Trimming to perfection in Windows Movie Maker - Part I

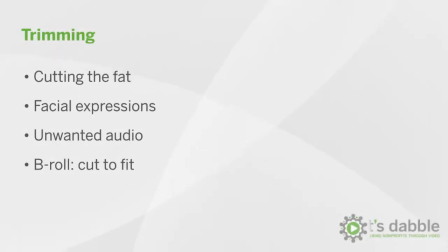(0:07)
Now that we've established the general flow of our video, it's time to trim the clips down to the final product. As we do so, there are a few concepts to keep in mind. Cleaning up the beginning and end of each clip, starting and ending with good facial expressions, eliminating jarring audio, and make sure all of the B-roll fits nicely.
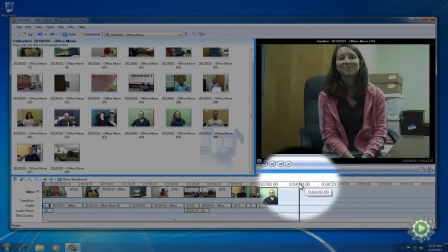(0:27)
As you can see by our preview window, we are still at about 4 minutes in length, and ideally, we want to get down to about half that.
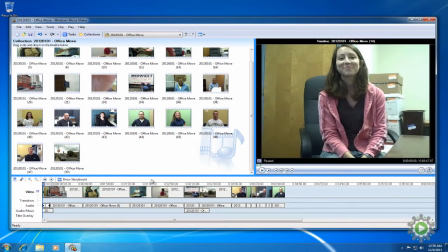(0:34)
We'll start from the beginning with the voiceover we created in the previous chapter. Let's trim the old office shot to fit right within the voiceover we added on the audio music layer. First, the timeline is hard to see and work with, so we'll hit the zoom plus icon a few times to get a better look at the clips we are editing.
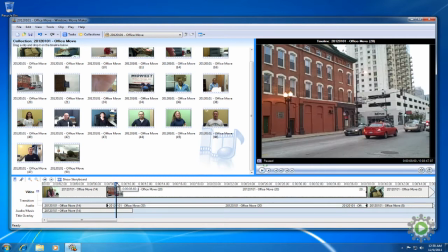(0:52)
Since we only have a few seconds of voiceover, we'll want to trim this B-roll to start right as the old office is coming into view.
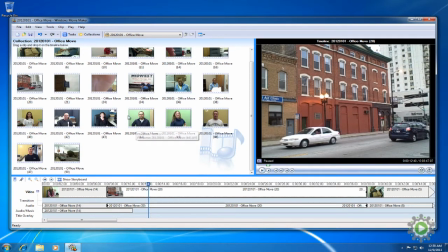(0:59)
We'll move the cursor there, and then go to Clip, then Set Start Trim Point. If the option is not available, it means you do not have the clip selected. If that's the case, go back to the timeline, click on the clip you are working with,
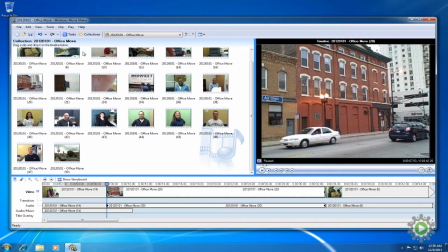(1:14)
find the point in the clip where you want to start, and then rejoin us at Clip, Set Start Trim Point.
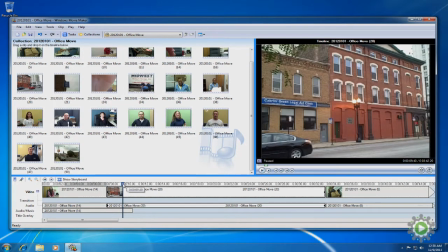(1:20)
Repeat this at the end, just after Maggie stops speaking. Find the spot you want.
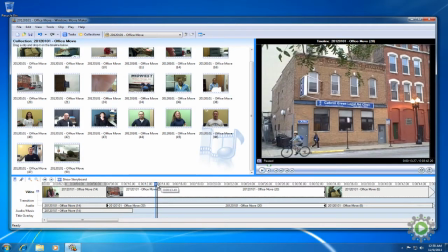(1:25)
Just before the bike leaves the scene will work well. Now go to Clip, and set End Trim Point. If you need to zoom in for exact adjustments, you can zoom in as far as Windows Movie Maker will let you, but we'll zoom out to get a good visual of the changes we are making.
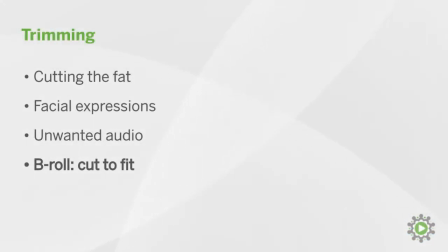(1:42)
We've trimmed up the B-roll, and now it fits nicely. We'll continue cutting down our B-roll to fit with our next shot of the box taping close-up.
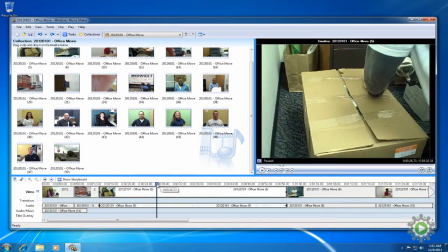(1:51)
We are only using this to transition from outside the office, where we are talking about moving, to inside the office, where we are showing the moving actually happening. So we only need a few seconds of this long clip.
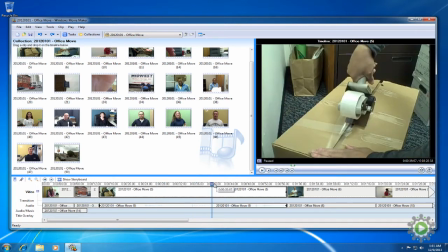(2:03)
The segment towards the end of the clip is the most visually compelling, as it's where the box is turned at a nice angle.
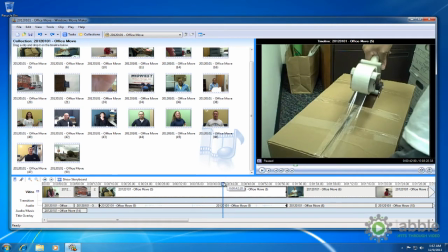(2:10)
Find the spot in the video where you'd like the clip to start, as he is about to lay down the tape will work nicely.
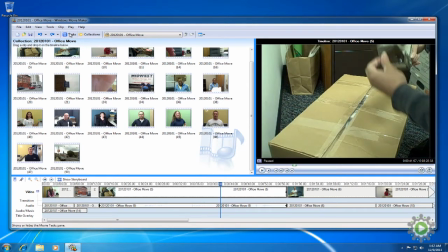(2:16)
Go to Clip, and Set Start Trim Point. Now we'll watch the video until he's just done taping, and we'll stop just before the sound of him tearing the tape, because it's annoying.
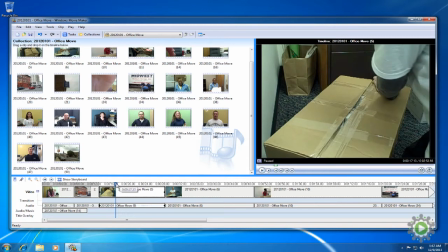(2:27)
Go to Clip, and select Set End Trim Point. Let's preview that from the beginning by moving to the front and hitting spacebar to preview.
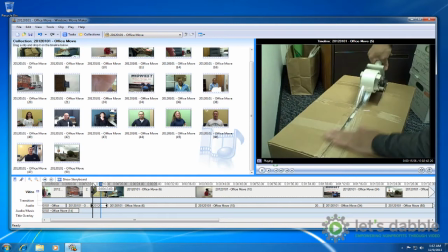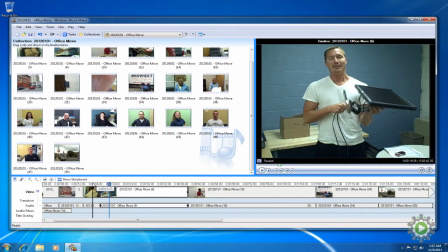(2:43)
Looks great. Our next clip is of the executive director discussing the move and needs to be trimmed only a little. Watching the clip for a few moments shows us where he's about to begin speaking.
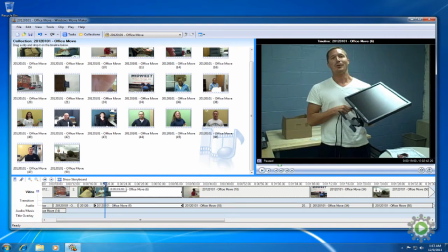(2:58)
So find this point with the cursor, select it, then go to Clip and select Set Start Trim Point.
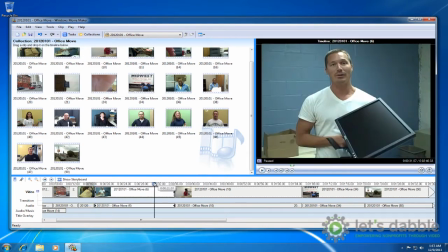(3:07)
Going to the end, we'll look for when he stops talking.
We can't wait, so come visit us soon.
Now we'll end just after that. Go to Clip, Set End Trim Point. Preview it.
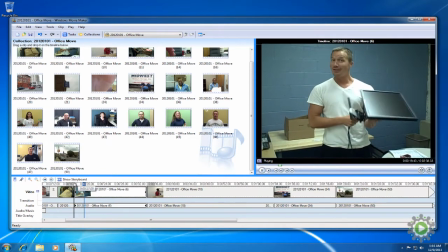(3:28) So, we're moving, and we are very excited, although getting there is a little bit hectic today.
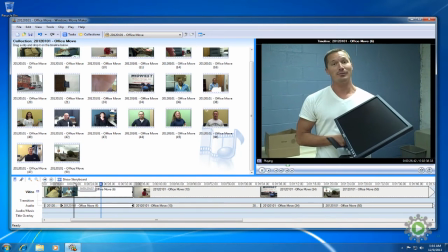(3:34) We'll be at the new space starting on Monday, and it's going to dramatically change the way we serve clients, the client experience. We can't wait. So come visit us soon.
Sounds good.
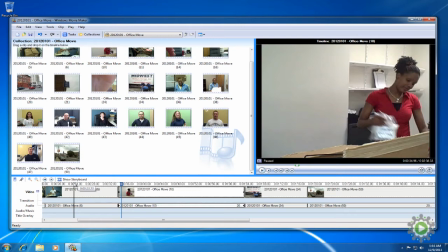(3:48)
But we'll end right after he says, "We can't wait," since it finishes the sentence nicely. Pausing the clip right after he says "wait" is a good way of selecting an exact moment.
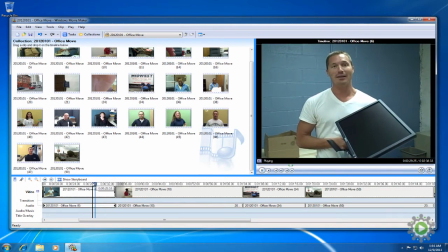(3:59) Change the way we serve clients, the client experience. We can't wait.
Now we'll go to Clip and trim the endpoint. Preview it.
Clients, the client experience. We can't wait.